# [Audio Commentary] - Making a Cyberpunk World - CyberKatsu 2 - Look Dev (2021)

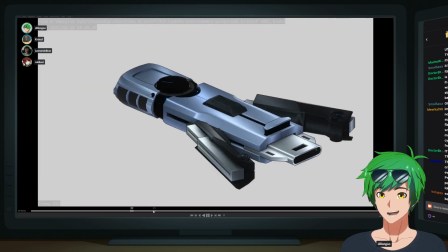[62:13]
Yeah, no, that's very nice. I'm glad you guys like
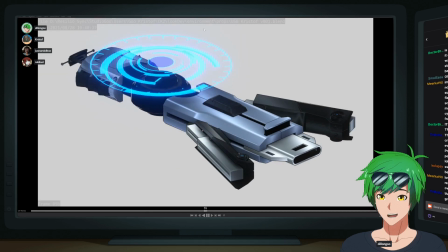[62:16]
it. Yeah, the one thing I wanted to point out is that you can actually see the shadow of the of like this little circle thing here, so you can see that the shading is still very dynamic, which is so cool. But like, I just think it's a great execution of this stylization.
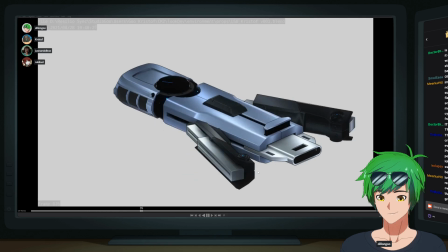[62:31]
Yeah, I really like this one. I think as a standalone asset, I think it's pretty cool. Yeah, it's an art piece. I mean, look at that. Yeah, it's great.
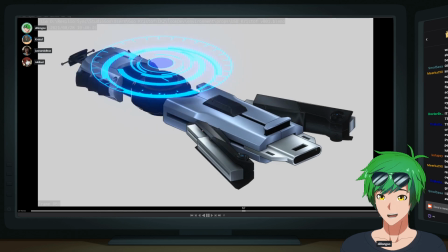[62:41]
So I wanted to point that out because we don't really get a chance to see it like in close up, in the actual video.
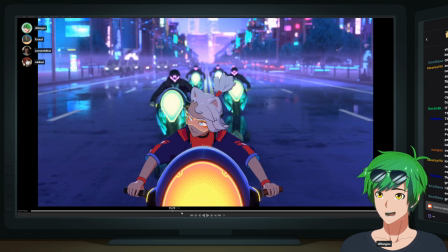[62:49]
So I figured I'd point that out. But yeah, let's see here. All right.
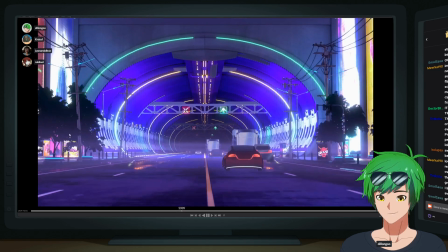[62:54]
Oh, we're going into the tunnel. Here we go.
Once you enter that tunnel, you're on your own.
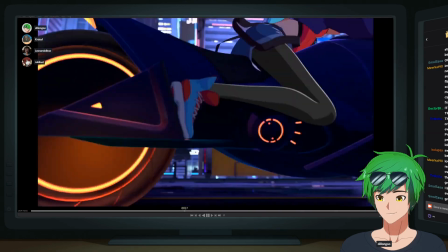[62:59] Yes. Copy. I'll be fine, Tab. Be careful.
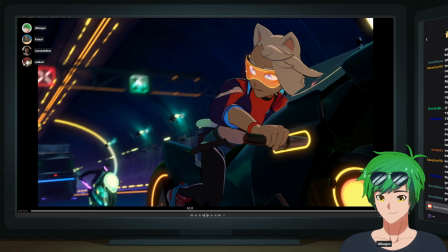[63:08]
Yeah, I personally love this tunnel.
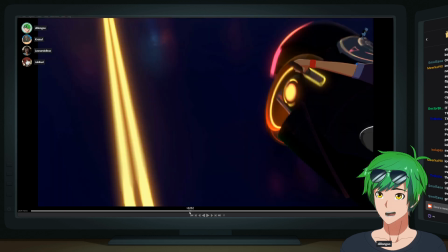[63:13]
And I remember specifically I was talking to Ruki about it because I was like,
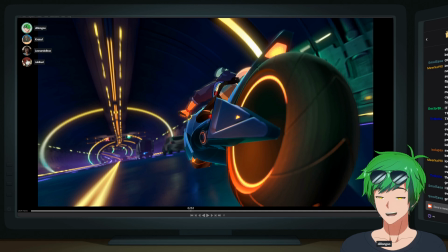[63:20]
the tunnel needs to feel basically, because we're talking about the colors and what it should be and stuff. And I was basically like, the tunnels need to feel like this sort of psychedelic getaway almost, separate from the rest of the world, because it story-wise is separate from the rest of the world.
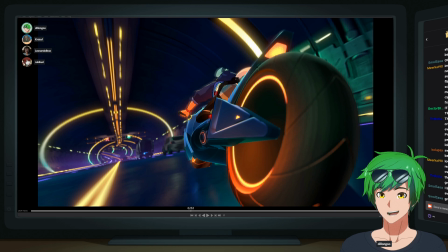[63:38]
It has the like no signal kind of feel, and like there's no dialogue. It's very much a concentrated like experience essentially.
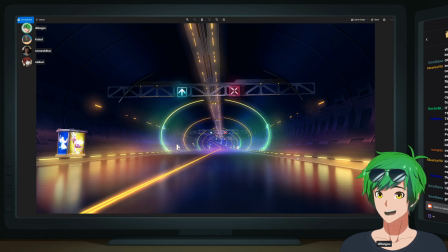[63:47]
And Ruki sent me this, which is really, really pretty. And she just came up with these colors and was like, oh, this is I believe, Ruki, you said it was inspired by like Willy Wonka, right? Yeah, that, because you were describing it, psychedelic lonely pocket of the world,
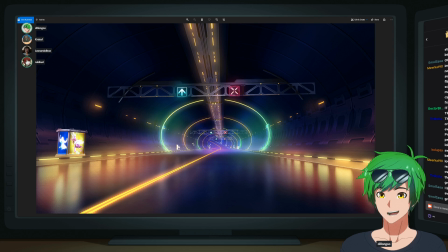[64:05]
and I just thought of that bizarre scene in the original Willy Wonka film where they're on the boat and it's so sinister and it's really creepy, and I love that part because I hate that movie, but I love that part. And so yeah, I had that in mind. Yeah. When I was doing this. Yeah, and
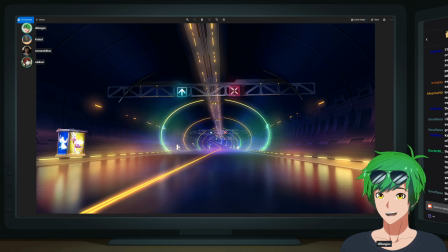[64:23]
and it turned out really, really well. I mean, so Leo modeled this, by the way. Leo did a great job with this as well. I mean, I did. yeah, I I remember. really like it. Yeah, it turned out great.
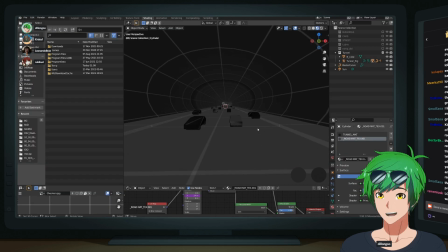[64:34]
I mean, just to show you guys what it started out with, again, like this is finally relevant because I showed this earlier in stream, but this here is the original tunnel. So this is actually the tunnel that Shane made for just blockouts and stuff. And I had talked to him.
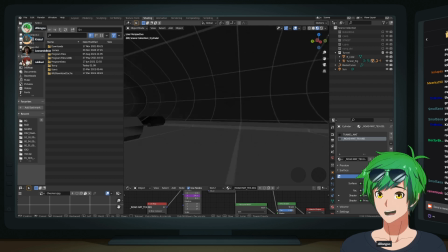[64:48]
Well, actually, I think I made this. Now that I think about it, no, I can't remember. No, did I? Anyway, so no, actually, Shane did not make this tunnel. I'm just kidding. I actually made this. Sorry, because Shane didn't know there was a tunnel until later. But anyway, so I made a tunnel, unbeknownst to everyone.
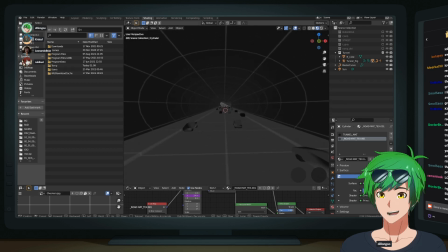[65:06]
But this was like the proxy tunnel that we used for all the shots, and it's a really simple tunnel. It's just like I knew that we wanted to have these round edges to make it believable that they could drive on the walls. And I knew that we wanted it to loop, so we had like the looping, mechanism built into this and everything like that.
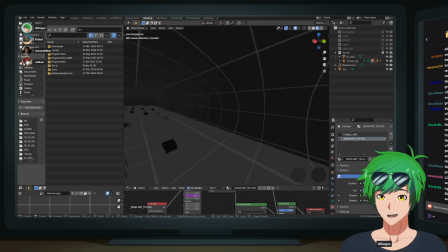[65:26]
And if you play it here, you can actually see how the looping mechanism works. So if we actually, press play here, it basically just, in this situation, I think it's actually just moving the UVs. But what we did for the actual asset was we moved basically an array modifier along a curve,
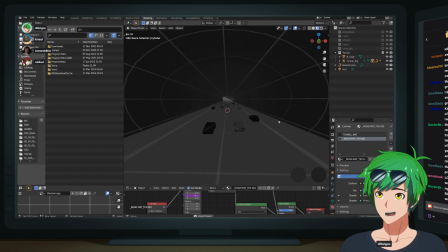[65:42]
and we had just like a tunnel that was moving past the characters, similar to the city strip treadmill, which this basically is as well. This is a treadmill. But yeah, and then Leo turned it into whatever magic this is,
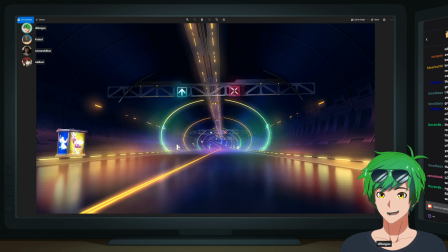[65:58]
and then Ruki made it like this actual psychedelic wonderland. So that was really, really cool. Yeah. Yeah, it's really cool. I like the colors and everything else. Yeah. Is this using a volumetrics here, or the glow that we see?
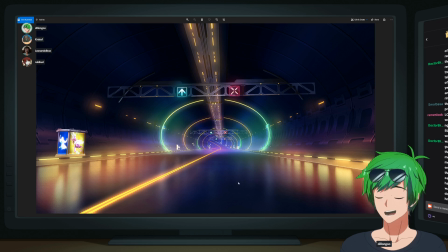[66:17]
It's from the bloom. Both actually. Yeah, we have both.
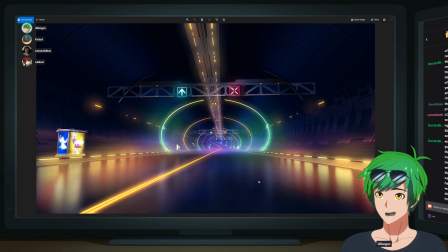[66:21]
So Christoph is the one who was able to get it to look like this, by the way. So it's a very collaborative effort. I mean, it's so cool. So Christoph, I know Christoph added the volumetric at the bottom to get that look, and also added bloom and made sure that the lights and stuff were bright.
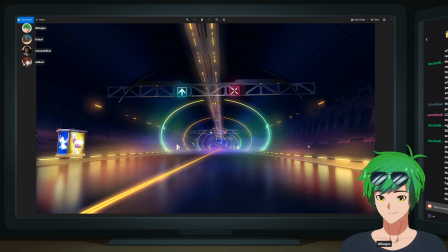[66:37]
Did you want to talk a little bit more about this tunnel, Christoph, from your end? Yeah, it's mostly just emission and bloom, and it worked out great.
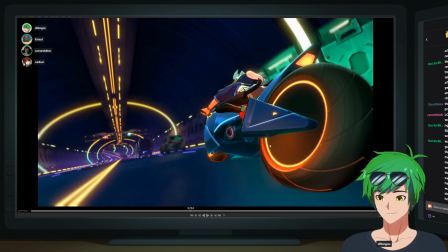[66:46]
Someone was mentioning Tron. Yeah, Tron. Lots of Tron nostalgia, yeah, for sure. I think one of the most difficult things was, silly enough, the lights on top, like the central spine area.
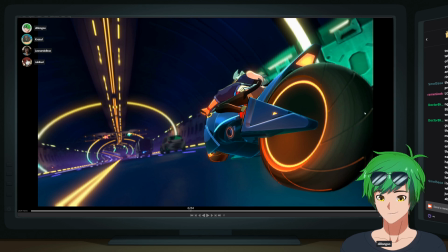[67:04]
Yeah. I couldn't get it to look right with regular lighting. It looked blotchy and stuff like that.
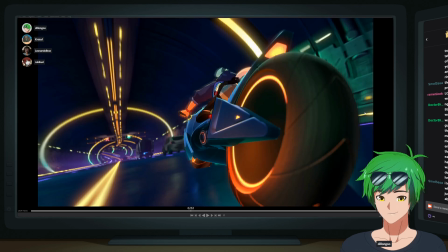[67:12]
And I think I spent a long time on it and just gave up and did it in the shader, and I don't think anybody noticed. Oh yeah, that worked out great. I mean, yeah, certainly, I agree. I mean, it's kind of similar to how you did like fake lighting and everything else, and it blends in really well. So that's good.
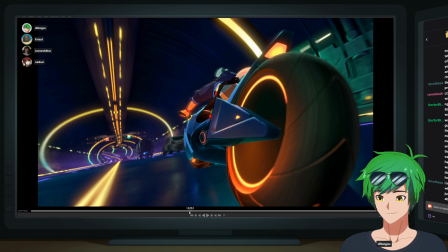[67:31]
Yeah, if things are difficult lighting wise, and you need things to glow a bit more than you can with regular lighting, or you need it to look stylized, fake lighting, yes, it's a big thing.
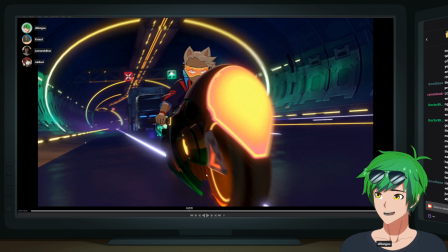[67:46]
Yes, I agree. Very, very useful. Yeah.
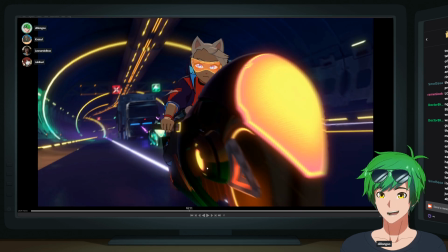[67:50]
Dr. Bro says, wait a second, if those guys can drive up the wall, does that mean they are moving fast enough to drive up the wall? Or does each bike have an up the wall or upside down function? I'm going with centripetal force here. So yeah. I mean, unless each wheel has claws, but that's fine.
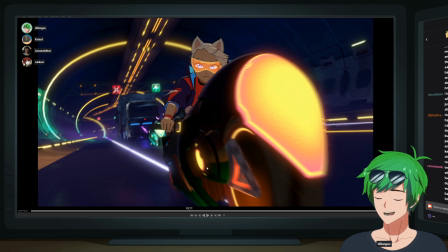[68:10]
Small Sasa says, I love the scene where the light just reflects in Abby's glasses. I'm glad you liked it.
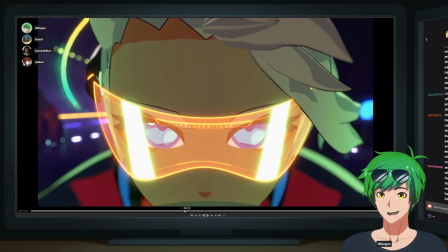[68:15]
Also, long time no see. I'm glad you're here. This scene was actually one of my favorite scenes as well. And actually, I'll talk about the scene for a second because this has a lot to do with look dev.
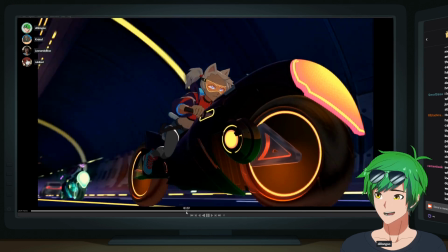[68:23]
I didn't really talk about it in the animation stream. But Saranen actually animated the shot.
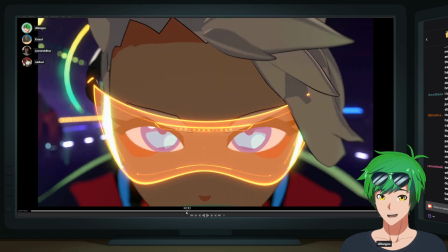[68:29]
This scene was particularly troublesome from a look dev perspective because these lights are not actually reflecting the environment. So these lights had to be manually animated to pass by her face so that they would reflect properly.
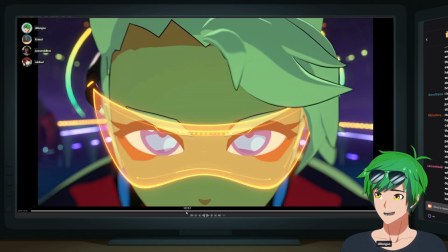[68:47]
And they were sort of like looped around in a certain way to match with the environment's sort of like placement and the speed of the environment.
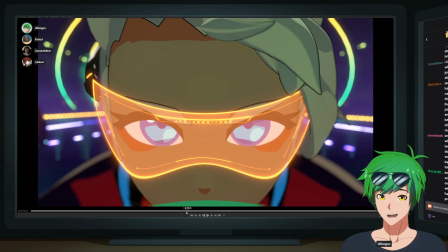[68:54]
And also, ironically, the environment the speed of the environment passing had to be tweaked because the perspective made it look like it was going really, really slow because you're just looking down the tunnel essentially. And the focal length is like a certain whatever.
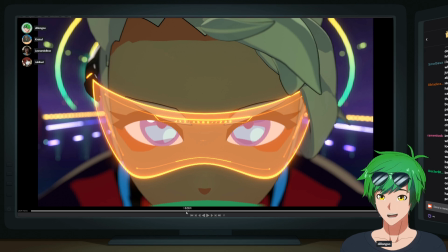[69:09]
I think it was, the focal length was very, very high. So I mean, we had to really cheat the shot.
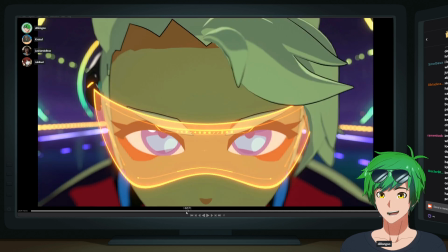[69:15]
I actually made the environment move by faster. I made the lights sort of like pass by her face in a particular way,
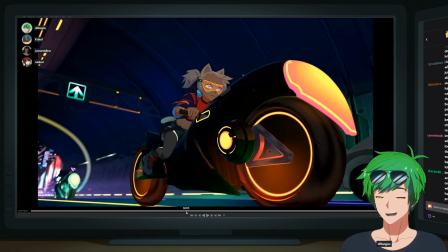[69:22]
as well as making sure that there's cast lights on her face as well, which is partly from the background,
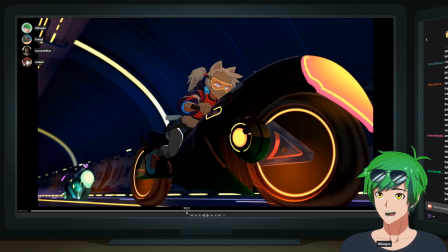[69:27]
but also partly from those lights that we hand key for that. So yeah, this I paid particular attention to this shot.
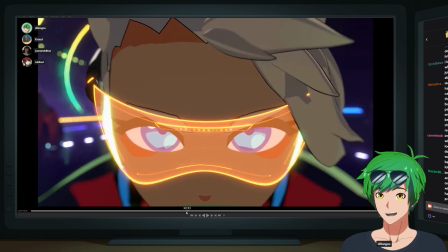[69:34]
And then from a compositing perspective, one thing that I mentioned a little bit in the animation stream is that the
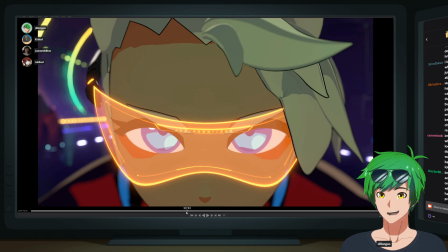[69:43]
line art was not playing well with the goggles. So I had to make sure that the line art was composited underneath the goggles, not actually being underneath it because I didn't separate them out, but actually just being more transparent.
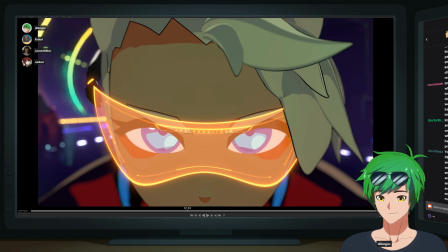[69:57]
So technically these lines are being composited on top of the goggles, but they're being basically cut out as like a cookie cutter with a half transparency. So that was something that I had to do along with some other shots, but it looks really good.
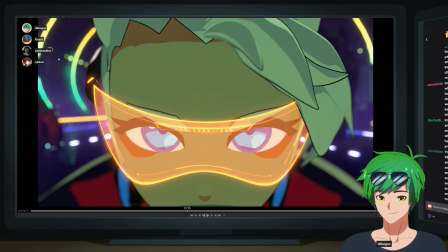[70:11]
I'm really happy with how this shot turned out, actually. But yeah, you can kind of see the lights here, like when it's looping.
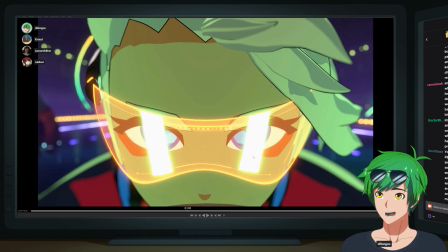[70:17]
So this is actually an area light that's basically been stretched down and being reflected. So this is where the light ends. You're not supposed to see that. It's supposed to be going all the way down the glasses, but it's fine.